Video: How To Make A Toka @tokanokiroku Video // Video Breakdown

Welcome back, everybody. Today we're taking a look at Tokanokiroku.
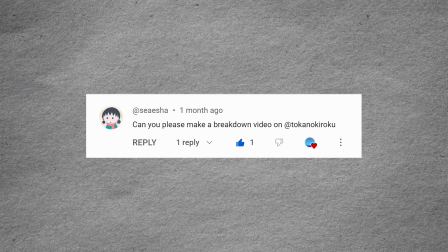[0:04]
I think that's how you pronounce it. I apologize. And shout out to Saisha for recommending her. Before we get started, I did want to thank you guys for, subscribing to the channel, and for some of you actually reaching out, commenting on the videos. I do appreciate it. I would love to just do these all day and help all you guys out with video production, so I do appreciate it. I actually want to run something by you guys. I posted it out in the community tab. Basically, what I want to do for the new year is do group cohort sessions, but I really wanted to see how effective they would be before launching it in the new year. So in November, I wanted to do a 4-week cohort session with 5 creators. You don't have to be amazing at video production. You don't actually even have to be doing it for such a long time. Just as long as you want to try to improve your work and you guys are open to critique and feedback. So what I'm going to do is I'm going to pick 5 creators, and once a week we all meet for maybe about an hour and a half, and just go about reviewing each other's videos. The whole idea is to just try to improve in a group setting. If this is something that you might be interested in, comment down below that you want to be in the group session or want to be considered in the group session. And if I could actually pick a couple of you, that would be great, and kind of just see where it goes, because all I want to do is help people get better at video. And I think this might be a great way to actually do it. All right, so this is a Spirited Away tea party, a holiday that makes my dreams come true.
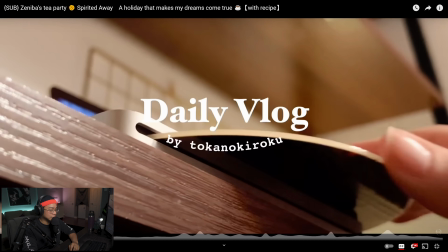[1:43]
Let's get into it.
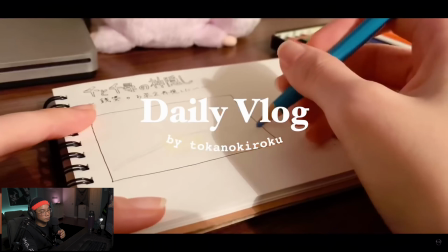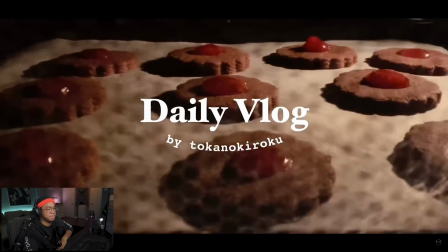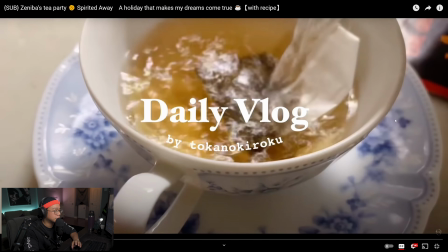[1:56]
Okay, what I like about this is it's a Spirited Away recipe that she'll be doing.
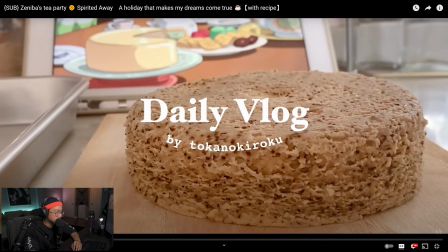[2:01]
Just having this placement of the, what is this,
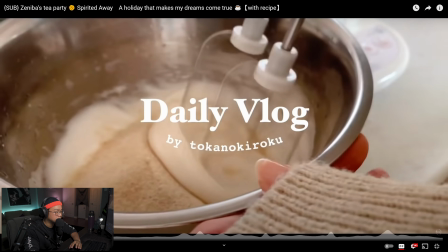[2:04]
an iPad with the tea party scene actually playing in the back or pause in the back here.
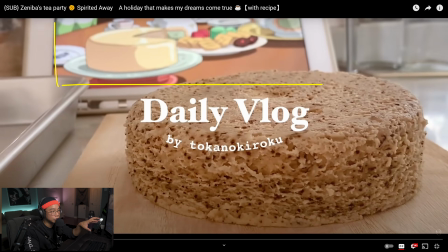[2:11]
It's cool. It adds to the whole vibe. And this intro, what I feel like is essentially going to be all the food that she's made throughout. So she's kind of giving us this like little inside scoop to what the things look like, what it's going to look like, all the things that she's made.
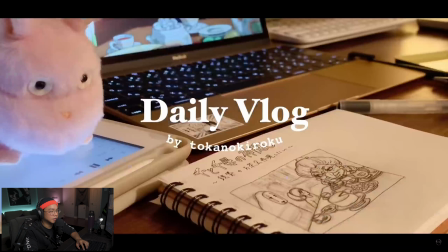[2:29]
Nice.
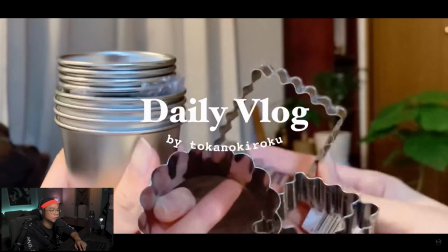[2:33]
The editing is nice too, especially cutting on beat, right? Boom, boom, boom, boom.
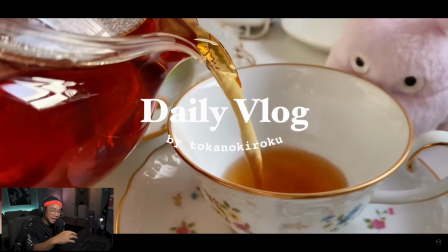[2:45]
Even that pause, there's like that slight pause. Let the action go of that jello and then recut. All right, little things like this. There's camera movement that you can do, but there's also movement within a shot. And when you start to see movement within a shot and then you listen to music, you can almost match it up perfectly.
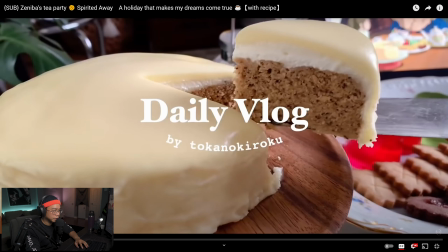[3:07]
So that stuffed animal shot with that beat, it fell here, boom,
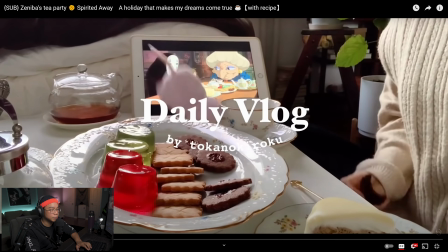[3:12]
and then there's a change in direction, boom, and then the backside fell, boom, on the table.
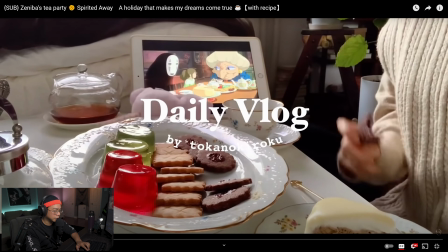[3:18]
But listen to it.
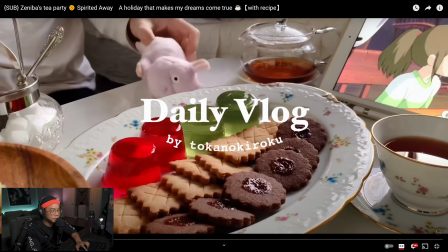[3:23]
And even like this motion here, when she turns it, it just feels like it goes really well with the music.
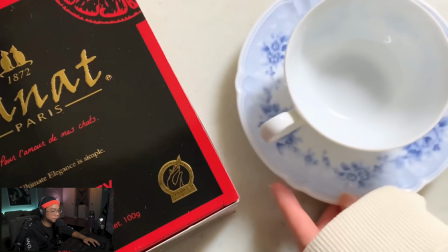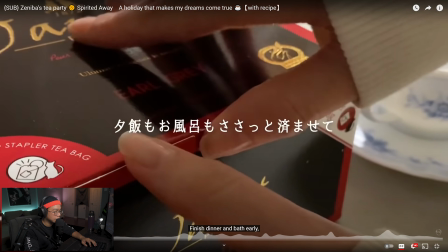[3:38]
So there are certain shots like this that are nice because it fills out the whole frame. If you've ever seen food or top-down shots on Instagram or whatever,
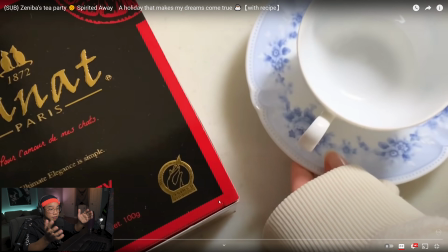[3:49]
the aesthetics feels very much like this, where it fills out the frames and you're not getting full pieces of, foods or plates or cutlery.
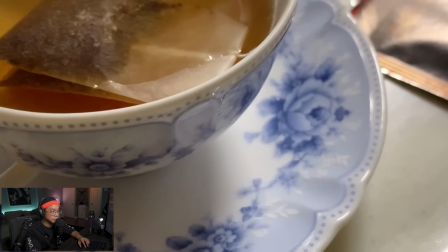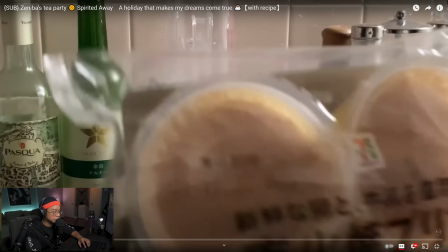[4:02]
And it almost looks like here there's one light that she's using. It's coming from the backside here, right?